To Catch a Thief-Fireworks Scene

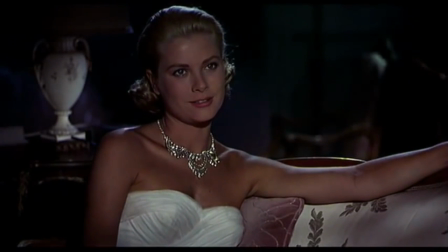Throughout Hitchcock's To Catch a Thief, the tensions between John and society, as well as the romantic tensions between John and Francie, are highlighted. These tensions come into play in this specific scene,
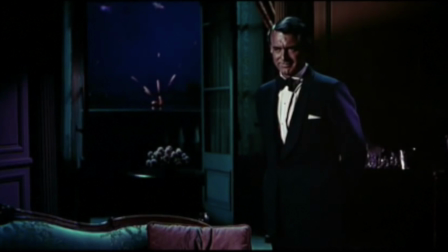where Francie tries to lure John in to admit that he's the jewel thief, even though we as viewers know that he is not. Since Hitchcock believes the purpose of cinema is to manipulate the viewer's emotions,
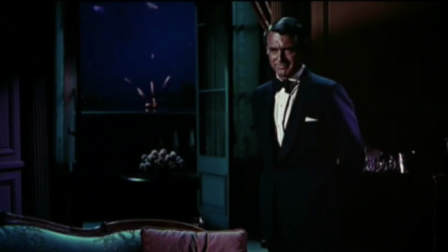he uses the elements of film to highlight the tensions between John and Francie to get the viewer to feel what John is feeling.
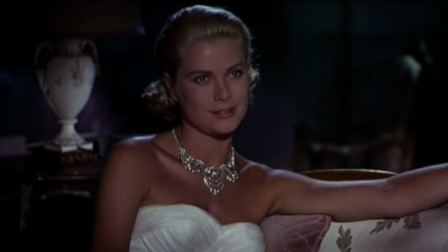In the first frame of the scene, Francie is shown in a seductive pose, wearing a white dress with her mother's flashy diamond necklace around her neck.
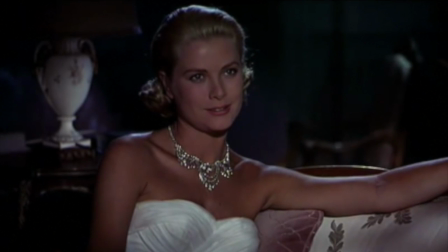Not only are our eyes drawn to her shocking beauty, but also to her necklace, which is obviously very valuable.
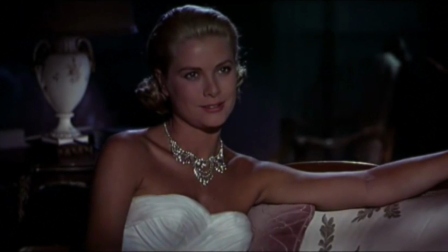Her pose suggests that she is trying to attract him to her necklace, which makes sense because she wants him to admit that he has been stealing the jewels.
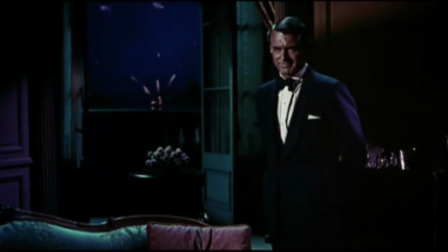As the camera cuts to John standing by the window, it's made known that this shot of Francie was a form of subjective treatment, showing what John sees as he stands by that window.
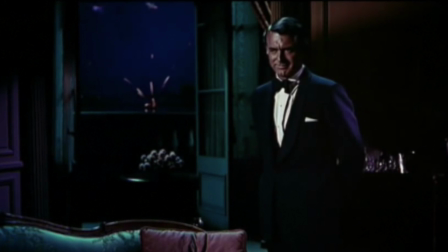This subtly gets the viewer to think of what John sees and how it relates to the tension between John and Francie.
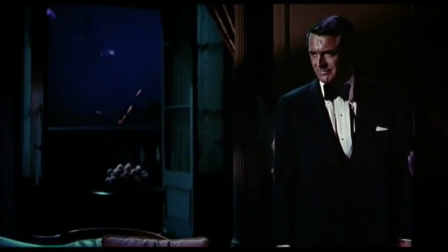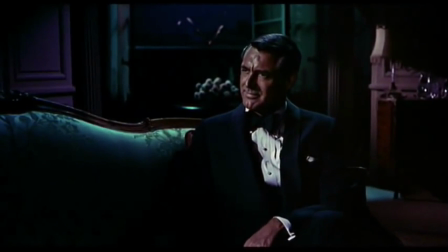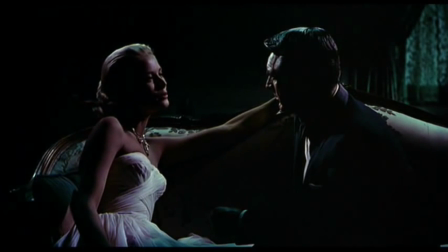The music volume increases on the screen as John moves to sit next to Francie. Here, Hitchcock uses the score to highlight the tension and heat between them. Then our view cuts to the fireworks in the background. The scene continues to move back and forth between the two of them and the fireworks.
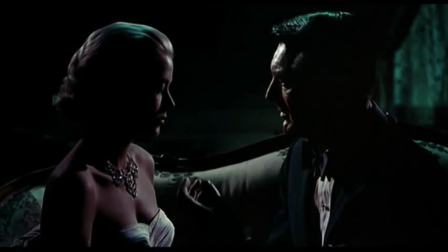The use of these short takes show how symbolic the fireworks are in demonstrating the tensions between Francie and John.
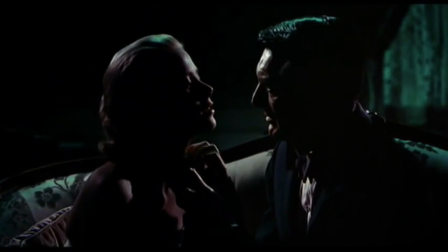One of the most important parts of this scene is the expressions on Francie and John's faces,
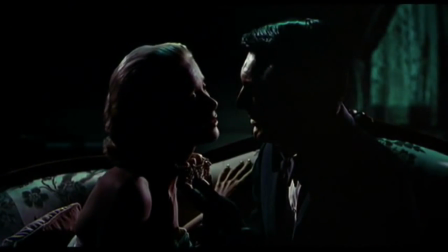as both Grace Kelly and Cary Grant use their acting skills to accurately convey their characters' emotions.
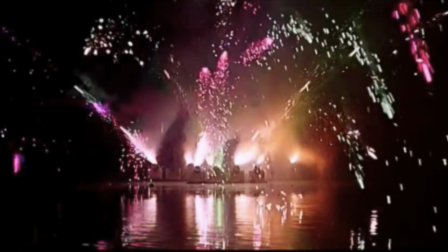Francie is smug and so certain of her wrongful impression of John that she's almost arrogant, while John is ambivalent because he likes Francie but knows just how wrong she is about his character.
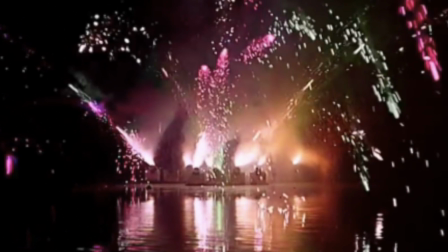This ambivalence is shown on his face. In Hitchcock's interview with Cinema Magazine, when he talks about actors, Hitchcock said,
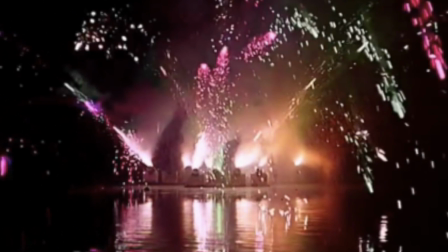"Well, first and foremost, what I look for in talent is the mobility of the face."
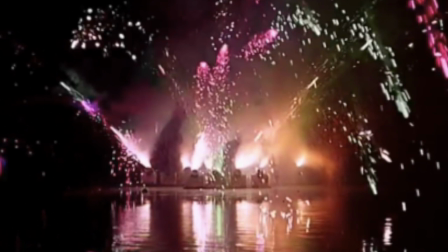The manipulations of Grace Kelly and Cary Grant's expressions by Hitchcock is very important to his creation of the film,
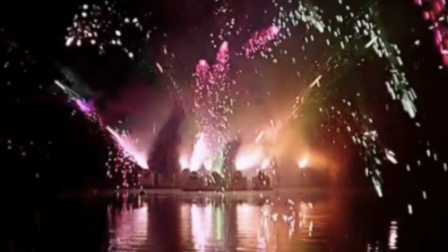and the emotions felt by viewers watching this scene. Because of John's pensive facial expression, the viewer feels and emphasizes with him,
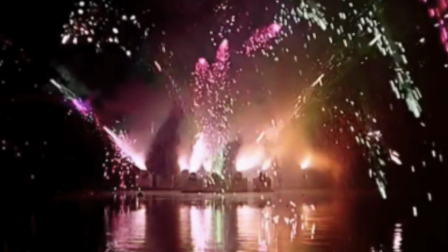as they understand how torn he is, what Francie is really like in his eyes, and how society's view of him as a thief makes him feel.
I've never had a crazier one.
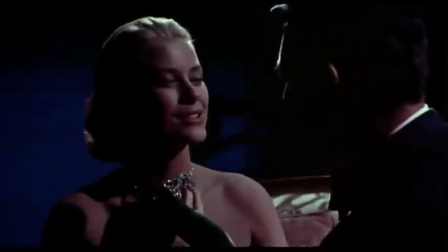Just as long as you're satisfied.
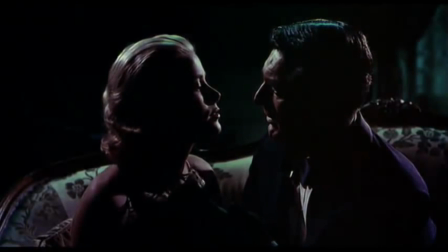As the fireworks go off more dramatically and begin to really explode, so do the tensions between Francie and John because they start to kiss.
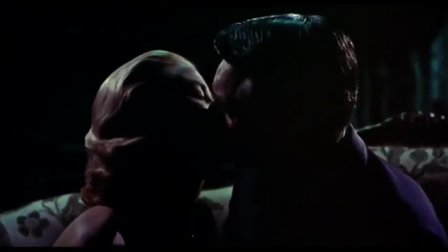The fireworks continue to represent the tensions between them. In Hitchcock's style, instead of showing the two of them kissing at the end of this scene,
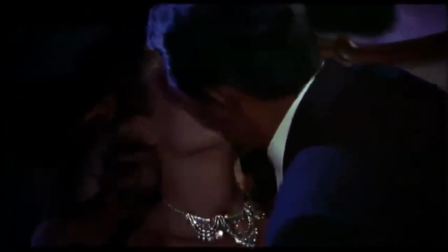Hitchcock moves away from this rom-com cliche and instead shows the fireworks.
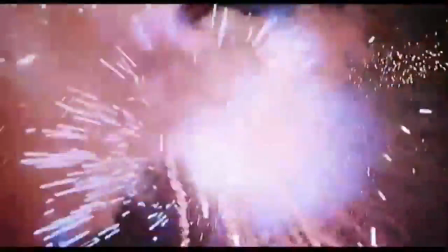The viewer gets the picture and is perhaps even more overcome with emotion as
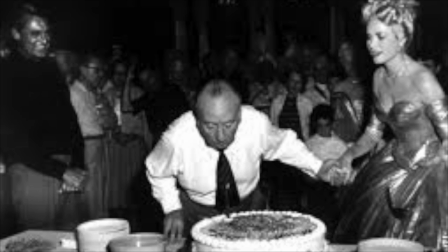they see the passion between the two characters as these fireworks explode really beautifully. In Hitchcock's interview with Cinema Magazine, one of his major topics was cliches and how he sets out to avoid them.
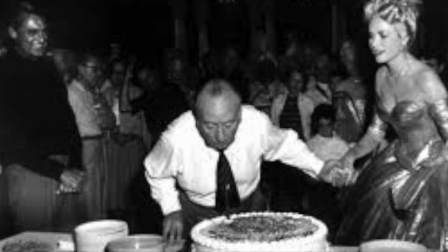He said that he does most of his own production design for this reason and talks about a specific scene in another one of his films,
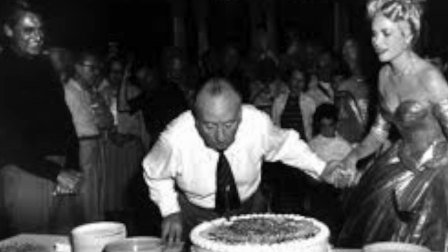I think it was North by Northwest, saying, and I quote, "Well, this has a really careful design because I designed it purely to avoid the cliche."
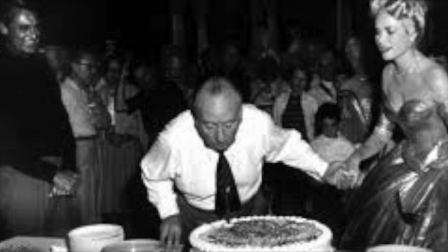While this scene in North by Northwest wasn't the specific one in To Catch a Thief that he was talking about,
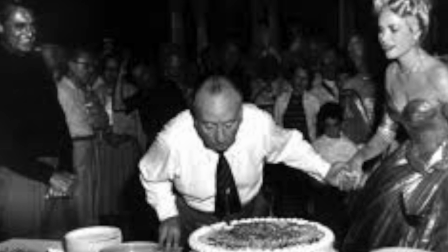it is true that he puts a lot of thought into these scenes to avoid the cliche and captivate the audience by manipulating their emotions.